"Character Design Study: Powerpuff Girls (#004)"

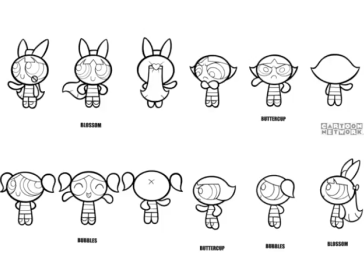So you've got the head is round. The ends of the arms and feet are round. This is rounded slightly. It's not come to a perfect point. the only things that are pointed well you got points here but this teardrop shape is very unintimidating but you'll see more points in Buttercup because Buttercup
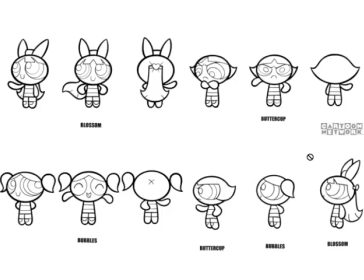is the more like kind of dangerous sharp hardcore personality so you see even like her little hands form points which went because she often crosses her arms which neither these other characters do so then the end of her fingers actually kind
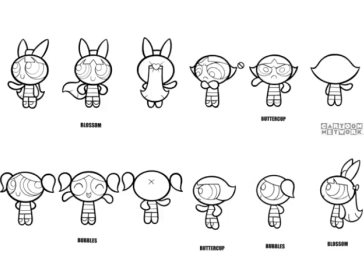of or her hands kind of form points obviously the The main one I thought was these little things, which almost look like little devil horns, the way they turn up. There's a little, in where her hair parts, there's a little thing, but they also have that. But you'll see on Bubbles, that point right here is less severe. It's less sharp.
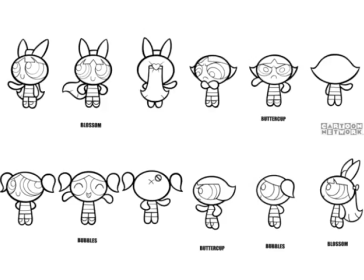So it's another way to soften Bubbles up, because she's the softest of the personalities. And the other thing I was going to point out is, if you look at the silhouettes, here's a good example of all three lined up. Blossom is taller than them. They're actually exactly the same size physically, but this bow makes her taller,
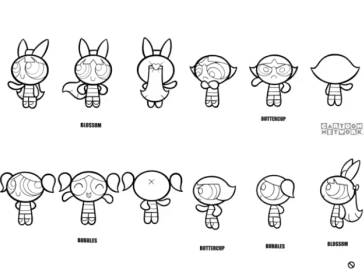and that combined with the red really distinguishes her on a subconscious level as a leader. And she also has this little heart here. So she's got little accessories in her hair that show that she's somehow different than them. And even on a subconscious level,
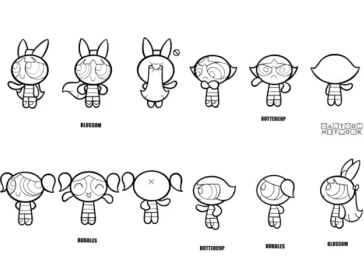I would say she's elevated above them because of this hair thing she's got going on. And the other thing I was going to point out is that I'll switch up the slides so that we can get a little more variety.
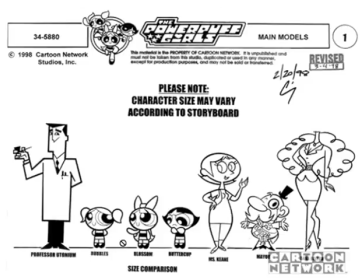We've got a bunch of slides to go through, so I'll keep it moving. But look at this. They've got the exact same physiology. Their anatomy is the same. They're two heads tall, round head, same pill-shaped head, same feet, same arms, same dress. Everything's the same, except what did they change?
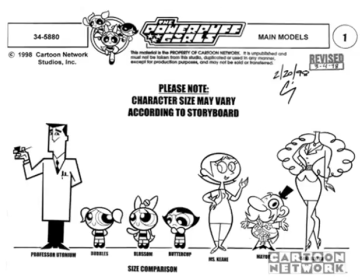They changed, one, the color, two, the hairdos, and then also obviously the personalities. So like you can see that Buttercup is frowning and angry. I mean, I guess Bubbles and Blossom have similar ones.
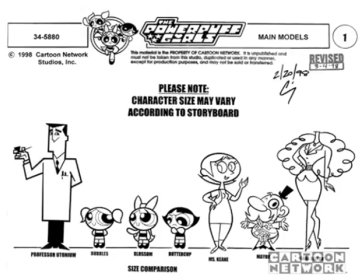So it's interesting because when you're creating like a superhero team, I'm going to go back to this color slide.
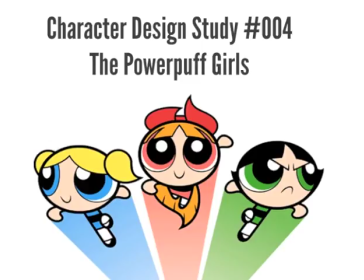So when you're creating a superhero team, you have to somehow have, you got to have, And this is actually a general rule in composition and creating things is you want to have a like similarities or continuity between the characters,
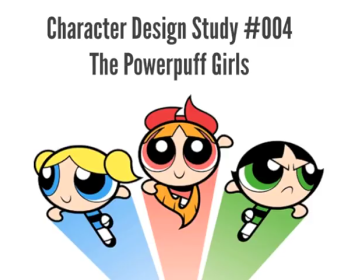but differentiation, too. So so what they did is usually with superhero teams, let's say the X-Men, they'll give them all the same costume or the same colored costume, at least, you know, an X, yellow and blue, I think it is for the for at least that's what I think of the X-Men outfits,
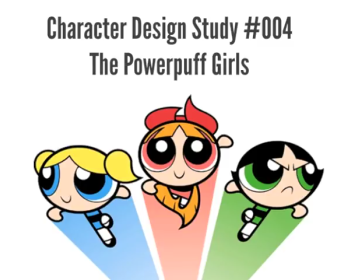the yellow and blue. so um so they're all wearing that and then you can say okay these guys are all x-men whether it's beast who's a blue like big buff guy whether it's cyclops you know he's got it whether it's a girl a guy anybody professor x in a wheelchair even he doesn't wear the suit but if he did
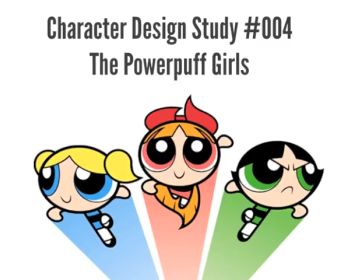you'd instantly or maybe he does sometimes i don't know or his wheelchair i think is kind of similar to the color scheme but the point is yeah those things bind those all together as being one superhero group. But it's interesting because the Powerpuff Girls actually did the opposite. They bounded them together as being a group based on their physiology.
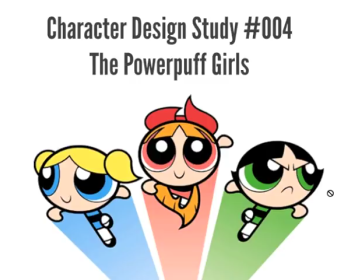No one else in the Powerpuff Girls world has, well, I think the Rowdy Rough Boys did, but that again, kind of, they wanted that connection. But they're unique in their physiology of having a big head, a little body, these shoes, these round hands.
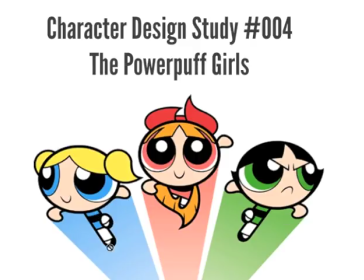I guess the shoes and the dress could be considered a uniform because it's got the one stripe and the same shoes but um but I think what really binds them together is their physiology and then they changed other things to show how they're unique individuals so I thought that was a really cool
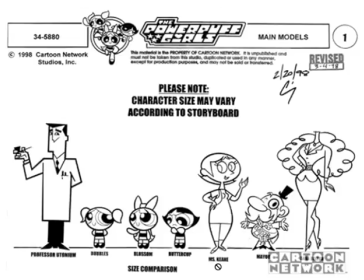way for them to um to kind of tackle that problem of making them a unified group while still letting them be individuals uh within the group and see you'll see here they're small I mean this is cool I don't want to say too much about that
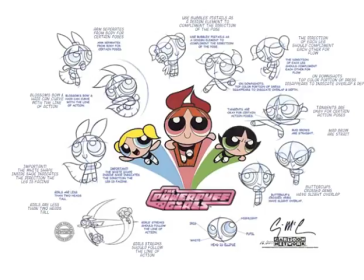so this is one of the great uh like pre-production uh artworks that i found and it was a little blurry i couldn't
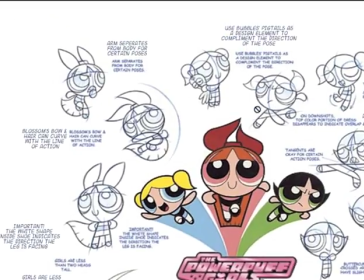find a better what's it called i couldn't find a better like
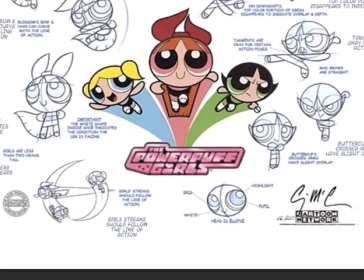resolution or size so what i did is i just re-typed these after looking at them so you
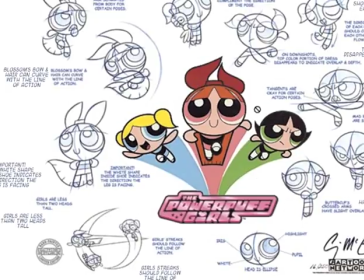guys can check it out so i'm gonna go through each of these and we'll just read them and maybe i'll comment about it but really it's like the
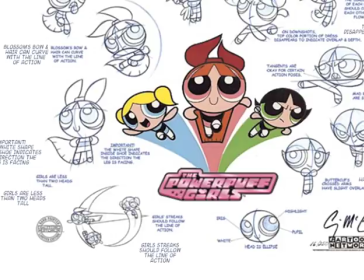they did the work for me they're already telling you what i would be telling you so let's just go ahead and do that let's zoom
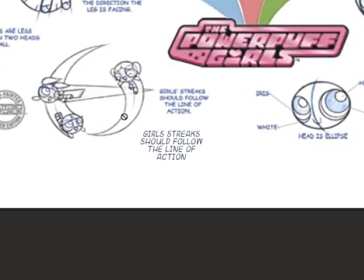in here all right so when they're moving around one thing you'll notice a lot in these is that the line of action and the flow of your characters is super important so the streaks here follow the line of action like and you'll see look at bubbles little hair things are following line of
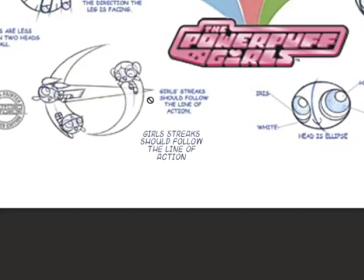action blossoms bow is following the line of action legs and arms following the line of action
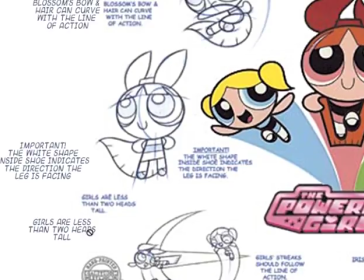okay girls are less than two heads tall so
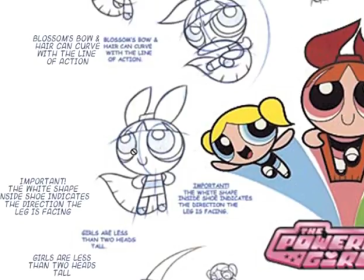that's that's just a basic proportion important the white shape inside
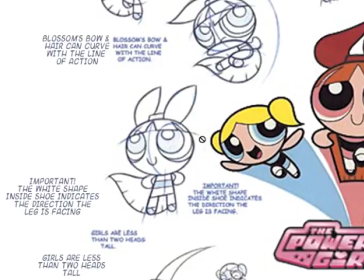the shoe indicates the direction the leg is facing so look at these little details that the creators
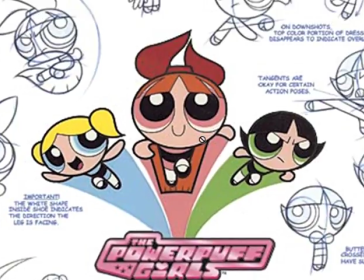came up with like if you look at these kind of drawings at first and you're not an artist or you don't think about it too much you're gonna say all right very simplistic you know it's almost childlike kids could draw this kind of thing but no it's not they're actually very sophisticated and it takes a level of understanding and like skill to
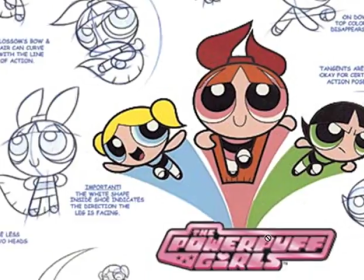create something so sophisticated that is seemingly so simple i mean that is actually
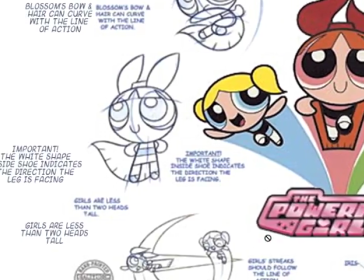like it's on purpose so um so look at that the white
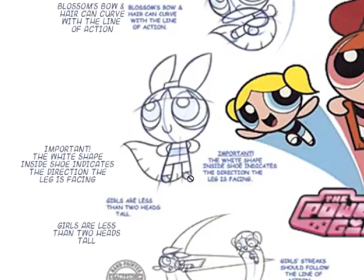shape inside the shoe indicates direction the leg is facing so now you can see that her body is tilted pointing this way to the right um while you know i would if i was is drawing this without knowing or thinking about it too much, I put it right in the middle always,
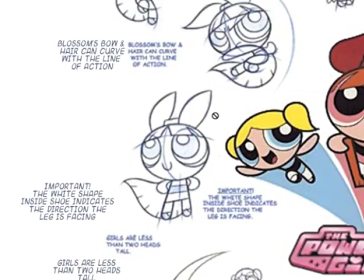but that doesn't convey the direction they're facing. Without the little tiny detail there, you wouldn't really be able to tell that the body's facing this way and the head's facing that way,
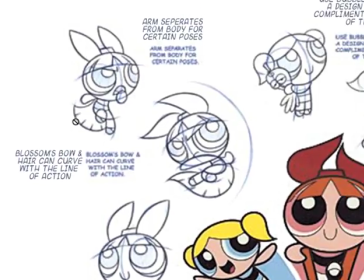which creates a much more interesting and dynamic stance and composition. Blossom's bow and hair can curve with the line of action. So see, they're using these. One of the things I've been coming across a lot doing these character design studies is that many times,
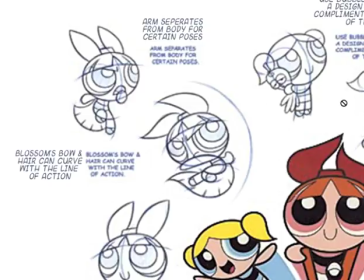design trumps realism and especially in something cartoony like this like it doesn't matter if her bow would move this way I mean I think it's reasonable that her bow would move this way but like
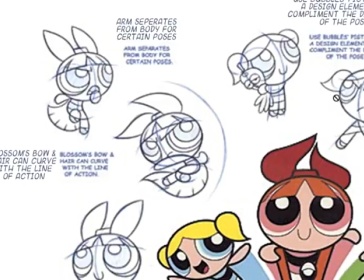let's say bubbles her hair points in all different directions you know and
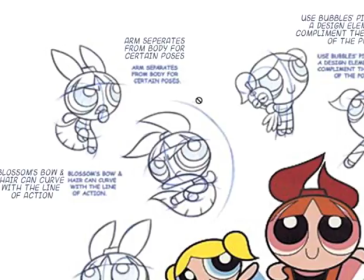anyways the point is if it looks good it makes sense to do it
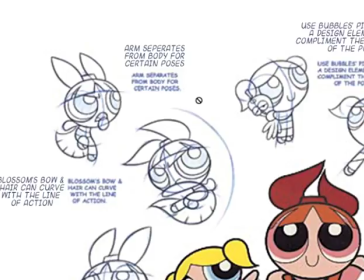and if it conveys a meaning that you're trying to convey let's see the arm separates from the body for certain poses so you'll see here she's grabbing
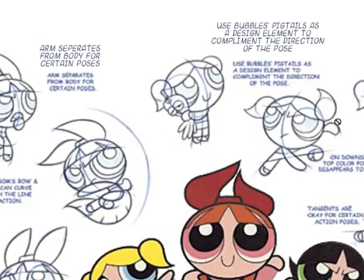you'll see it a lot here this is and it looks great
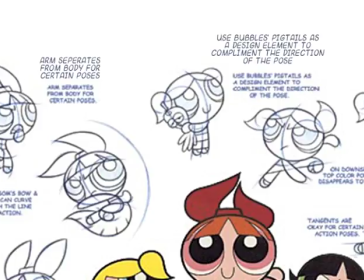but it doesn't make sense anatomically again design trumping like what's most realistic because this arm would not reach that body from here unless it's like right there be so skinny you know same with here it doesn't seem like you You should
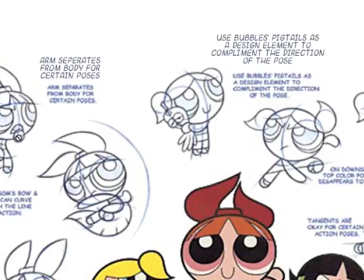see it like wrap around here, I guess, if it was really connecting, maybe. But it doesn't look as good as a little round thing, it's cuter, you know?
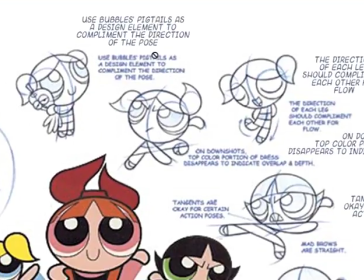So yeah, that's a big thing, making design decisions like that. Use Bubbles Pigtails as a design element to complement the direction of the pose. Again, line of action, direction of pose, you're using that.